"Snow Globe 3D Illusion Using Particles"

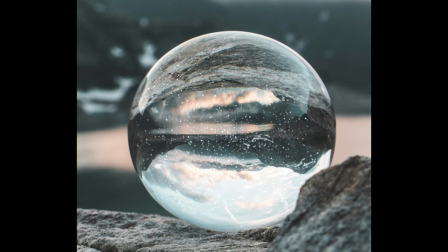(0:00)
Here's how to make a quick snowball effect in Blender.
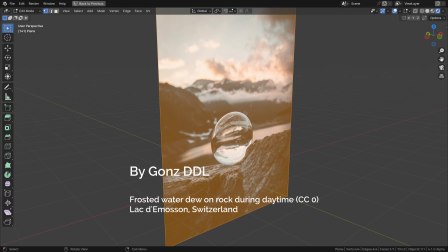(0:03)
Firstly, I downloaded this amazing photo by Gonz DDL from Unsplash and mapped it onto a 2D plane.
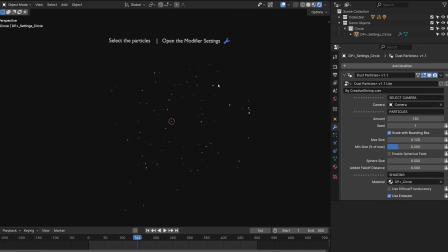(0:10)
Then I opened the free version of Dust Particles Plus asset.
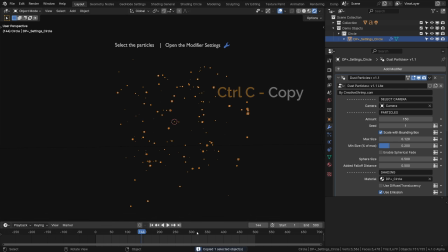(0:13)
Next, what you do is just right-click and copy the object, or Ctrl-C, and getting back to this scene,
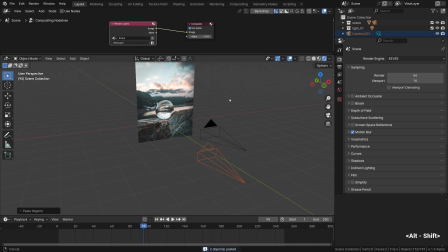(0:19)
we can just right-click and paste it, or hit Ctrl-V. It gets imported with its own camera, which we can delete.
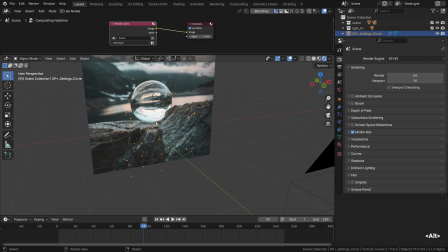(0:27)
Here we should see our particle sprites, and on hit and play we should see them in motion.
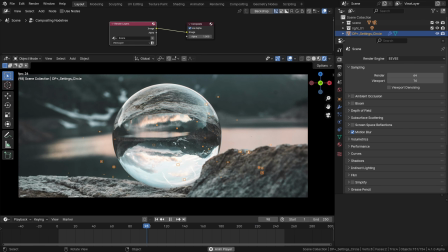(0:32)
Numpad 0 places us in the camera view. Now I will just nudge our particle system in place by pressing G and then S to scale. We can check it in the edit mode as well. Now the placement of the particle system seems more or less okay.
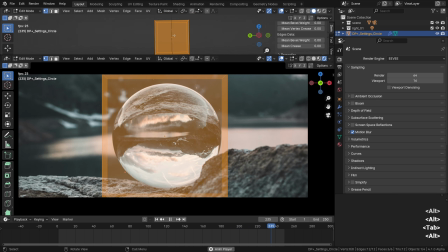(0:47)
We just need to check that it doesn't penetrate the flat image. So I'm moving it slightly closer to the camera.
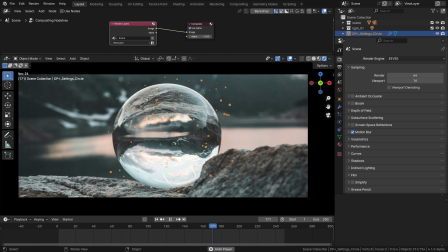(0:54)
And getting back to the compositor. To see it clearer, the UIs can be turned off in the viewport. All the settings are in the modifiers tab, and we can start off by assigning the correct camera, which is this one.
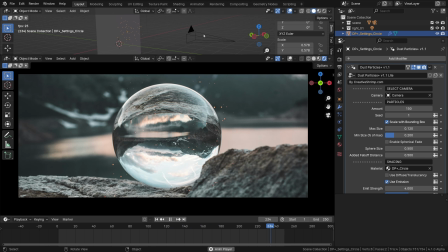(1:08)
So the sprites are facing the correct direction.
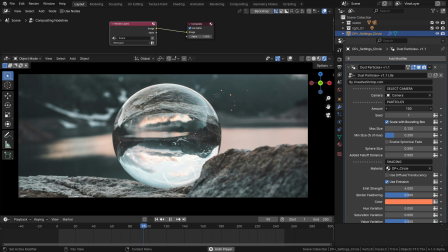(1:10)
Then to fill in our snowball with particles, we can go ahead and increase the amount to about 2000. The motion is getting pretty crazy, so I'll stop the particle system by hitting pause.
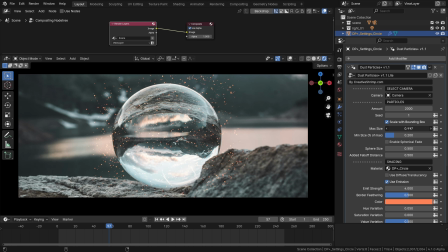(1:24)
That is better. Now tweak the size to your liking, and we can adjust the size gradient for slightly more realism. Now version 1.1 of Dust Particles Plus has enabled Spherical Fade checkbox, and the controls to adjust the size of the sphere and the softness of the fall-off.
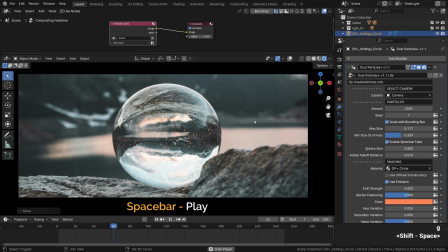(1:42)
By using these controls, we can line it up with the spherical shape of whatever spherical we have in our scene really easily. Then we can play with the shaders and assign the diffuse translucency shader, for example,
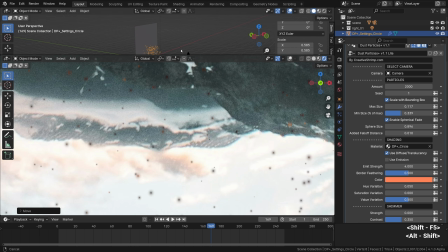(1:53)
to see a little bit of darkening where the light doesn't hit our object.
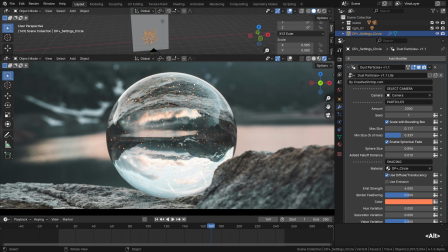(1:58)
Generally, just some interaction with light. The one thing that doesn't allow this snow effect to line up with the environment is the color, of course. So I'll push the base color towards the greenish tones of the environment, and then adjust the hue,
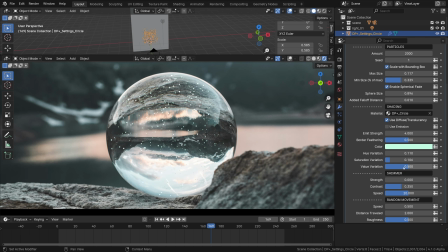(2:14)
saturation and value variation to give it slightly more interest. Let's skip Shimmer for a moment and go straight to the Random Movement tab. Swoosh, it is so chaotic, so let's adjust the speed first.
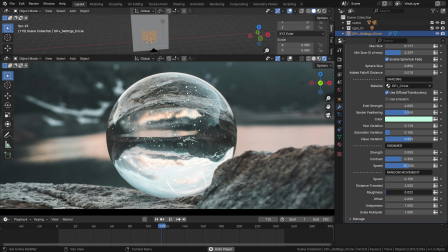(2:29)
And then the lower roughness could be slightly more believable, as for the motion of the particles within the snow globe. Probably followed by the tweak to uniqueness, which at the lower values help to simulate the fluidity of the motion.
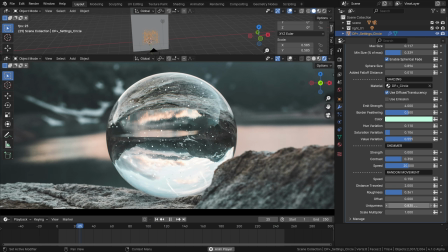(2:44)
You know, as if the particles are suspended in some kind of a fluid, which may or may not be what you want actually. Finally, to drive this effect home, I will add a lot of shimmer. The speed doesn't have to be as erratic, and I think it's best to set the strength pretty high.
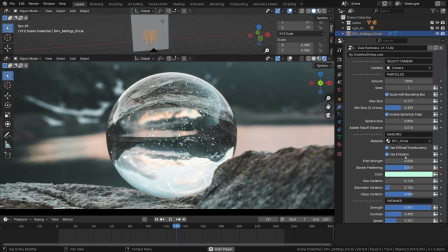(3:02)
Then, if you want to add even more punch and even more glow at the later stages, feel free to activate Emission on top of the diffuse translucency shader. These two can work together. The emission strength doesn't have to be dramatic.
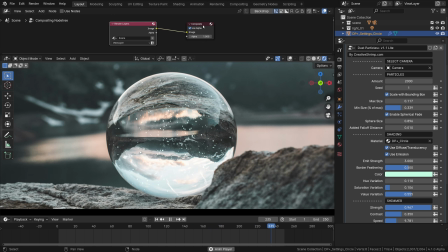(3:16)
Alright, now it's time to give it a quick compositing pass. Or post-processing, in other words.
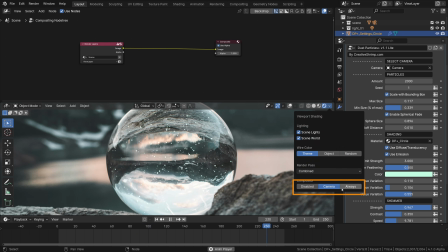(3:22)
We need to click Use Nodes and set the real-time compositing mode to Camera or Always to make sure it displays in the real-time viewport.
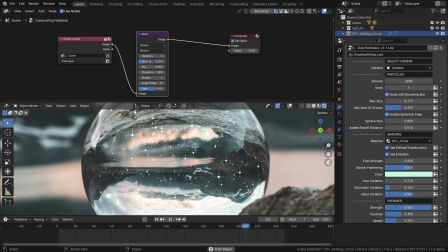(3:31)
Now we can throw in the glare effect, or any other effect for that matter, but I'll start with the simple star glow effect. I will increase the threshold to thin it out ever so slightly, so it's just a few sparkles here and there. And then I will duplicate this node and change its mode to fog glow this time.
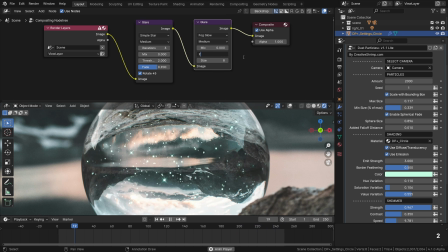(3:51)
I want these fireflies of the particles to go swell a bit. So something like that.
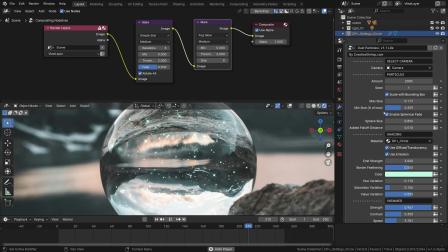(3:58)
I think that looks fantastic already. The last tweak that I will do is reduce the size ever so slightly.
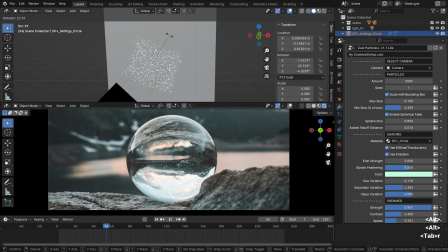(4:05)
A quick tip, the domain can be rotated, and the rotation can be animated.